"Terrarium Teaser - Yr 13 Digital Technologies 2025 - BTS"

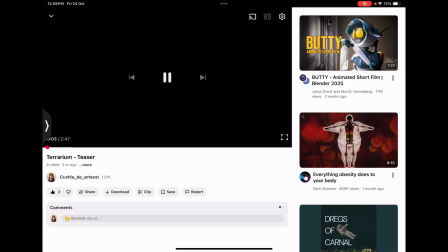[0:00]
For my project, I decided to make a short film about the unsustainability of AI.
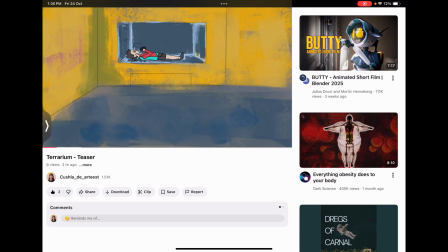[0:07]
I made it because I felt like we needed to bring more awareness to this,
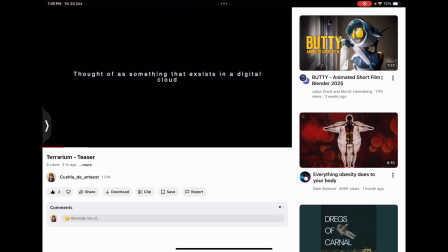[0:12]
and animating was a skill that I had, so I decided to combine the two.
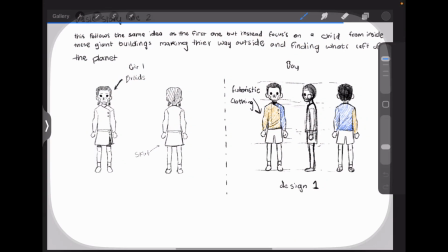[0:20]
I started by coming up with concepts of character design and the basic storyline.
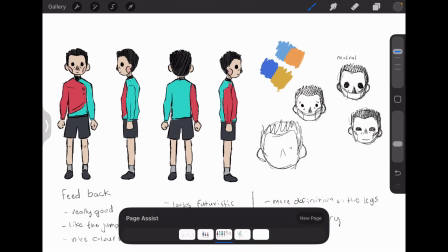[0:26]
I wanted my character to feel relatable, so I
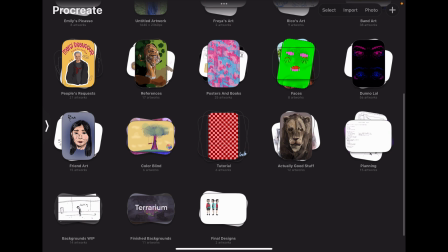[0:31]
sent out different rounds and versions for my end users to give feedback on what they did and didn't like.
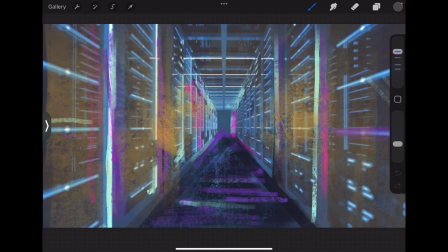[0:39]
From there, I was able to start drawing and developing my outcome.
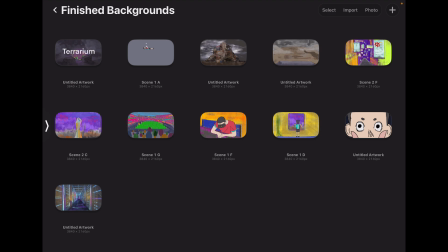[0:45]
I started with color palettes, and I tried to create
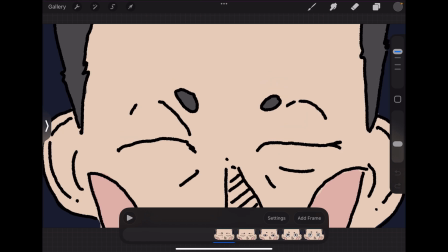[0:49]
contrasting color palettes between the different scenes and locations in my short film so that they would have a big impact on my viewer.
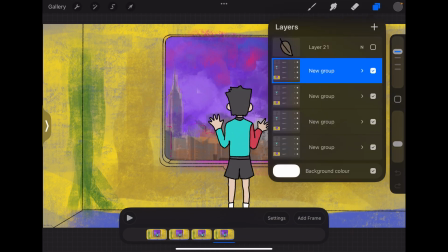[0:59]
I was able to use different tools such as layers,
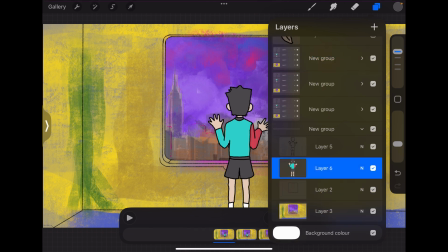[1:04]
and which helped me to add depth to my animation.
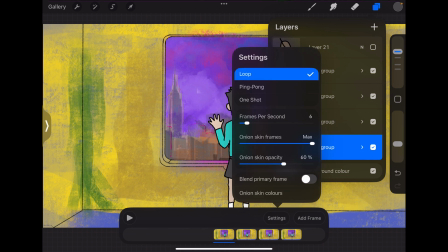[1:09]
It also made my process more efficient. I was able to adjust onion skin frames and the opacity to increase the efficiency of my drawings.
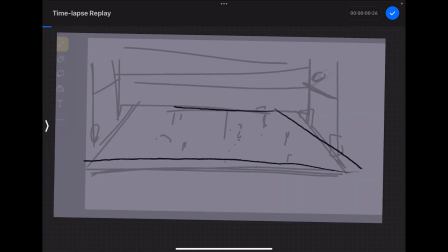[1:21]
I was able to look back at the different
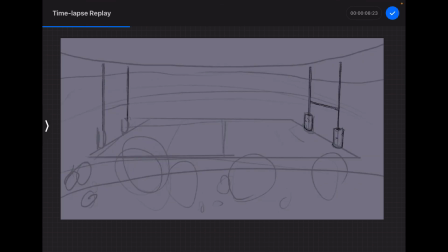[1:29]
versions of my drawings, and I could go back in case I messed up or lost an old newer file. When drawing, I wanted to make it seem overly vibrant and surreal to capture the
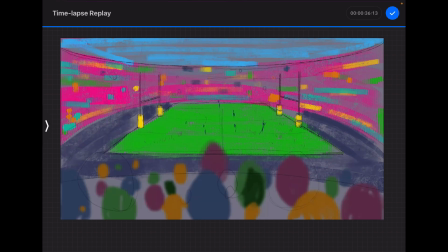[1:47]
kind of AI look that we have currently,
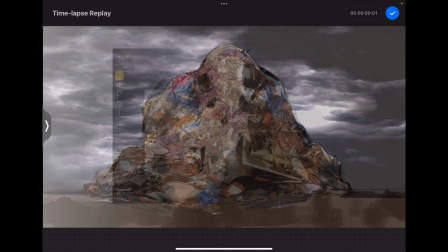[1:52]
the over perfect and pretending that everything's really cool and stuff, and then
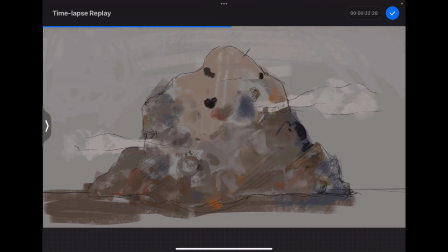[2:00]
with the outside world I made it look dull and didn't add a lot of colour
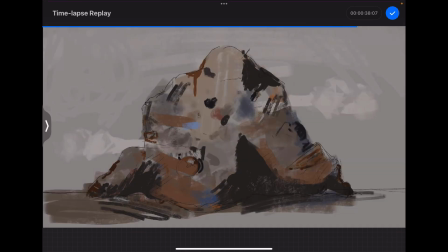[2:08]
so that it wouldn't look appealing, which would help with my argument.
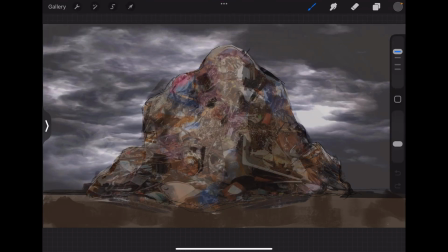[2:14]
I also collaged some photos of real trash to add depth to my artworks.
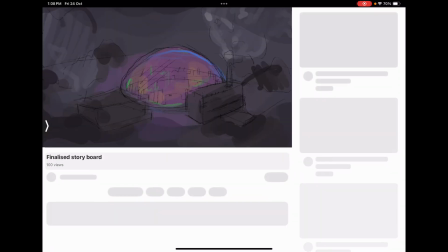[2:25]
I made a basic storyboard
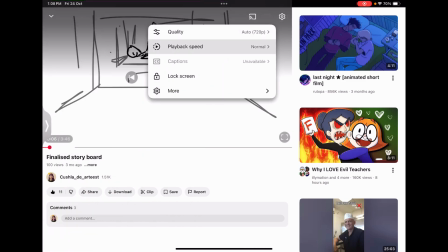[2:29]
that would show the storyline of my piece for my end users to give feedback on,
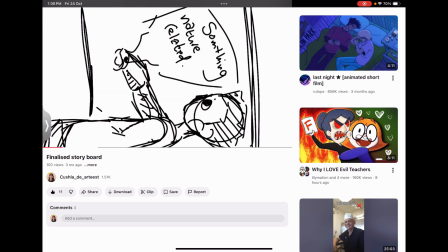[2:36]
which helped me to choose what scenes were and were not important in my final outcome,
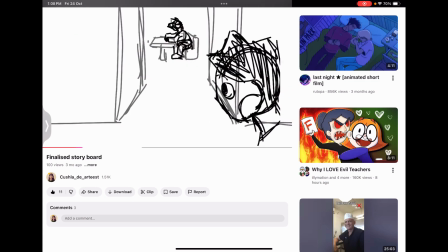[2:44]
and it gave them a better understanding of what was happening in the trailer, in the teaser that I produced.
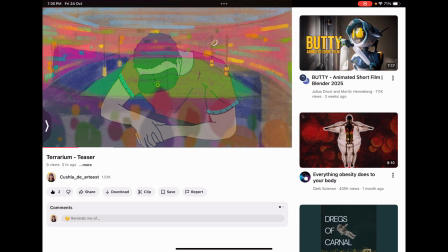[2:56]
In my final outcome, I decided to use a song made by one of
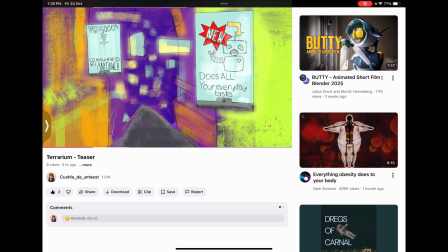[3:05]
my parents' friends. He's a musician, and I felt like this piece really fit the theme about needing to wake up,
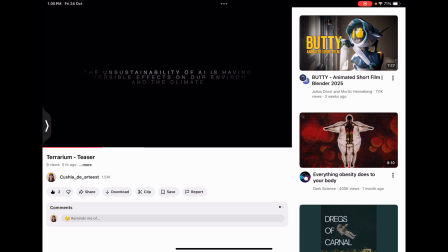[3:13]
and kind of had an eerie, sad, but not intense feel to it.
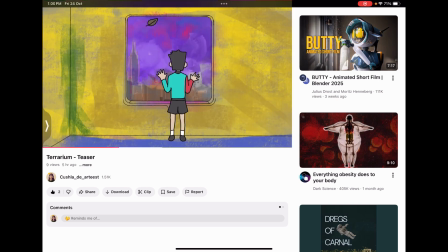[3:23]
I inserted facts and points to my argument in between the shots of my piece to give it
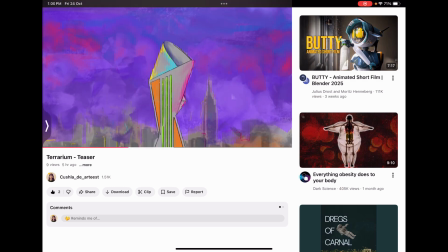[3:30]
kind of more depth and allow more insight for my viewers.
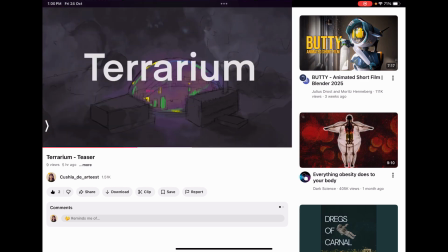[3:35]
I added transitions such as panning and blurring to add interest to it.
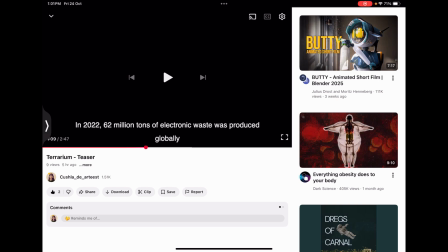[3:43]
I researched my facts before I put them in my film to make sure that they were accurate and I wasn't spreading false information.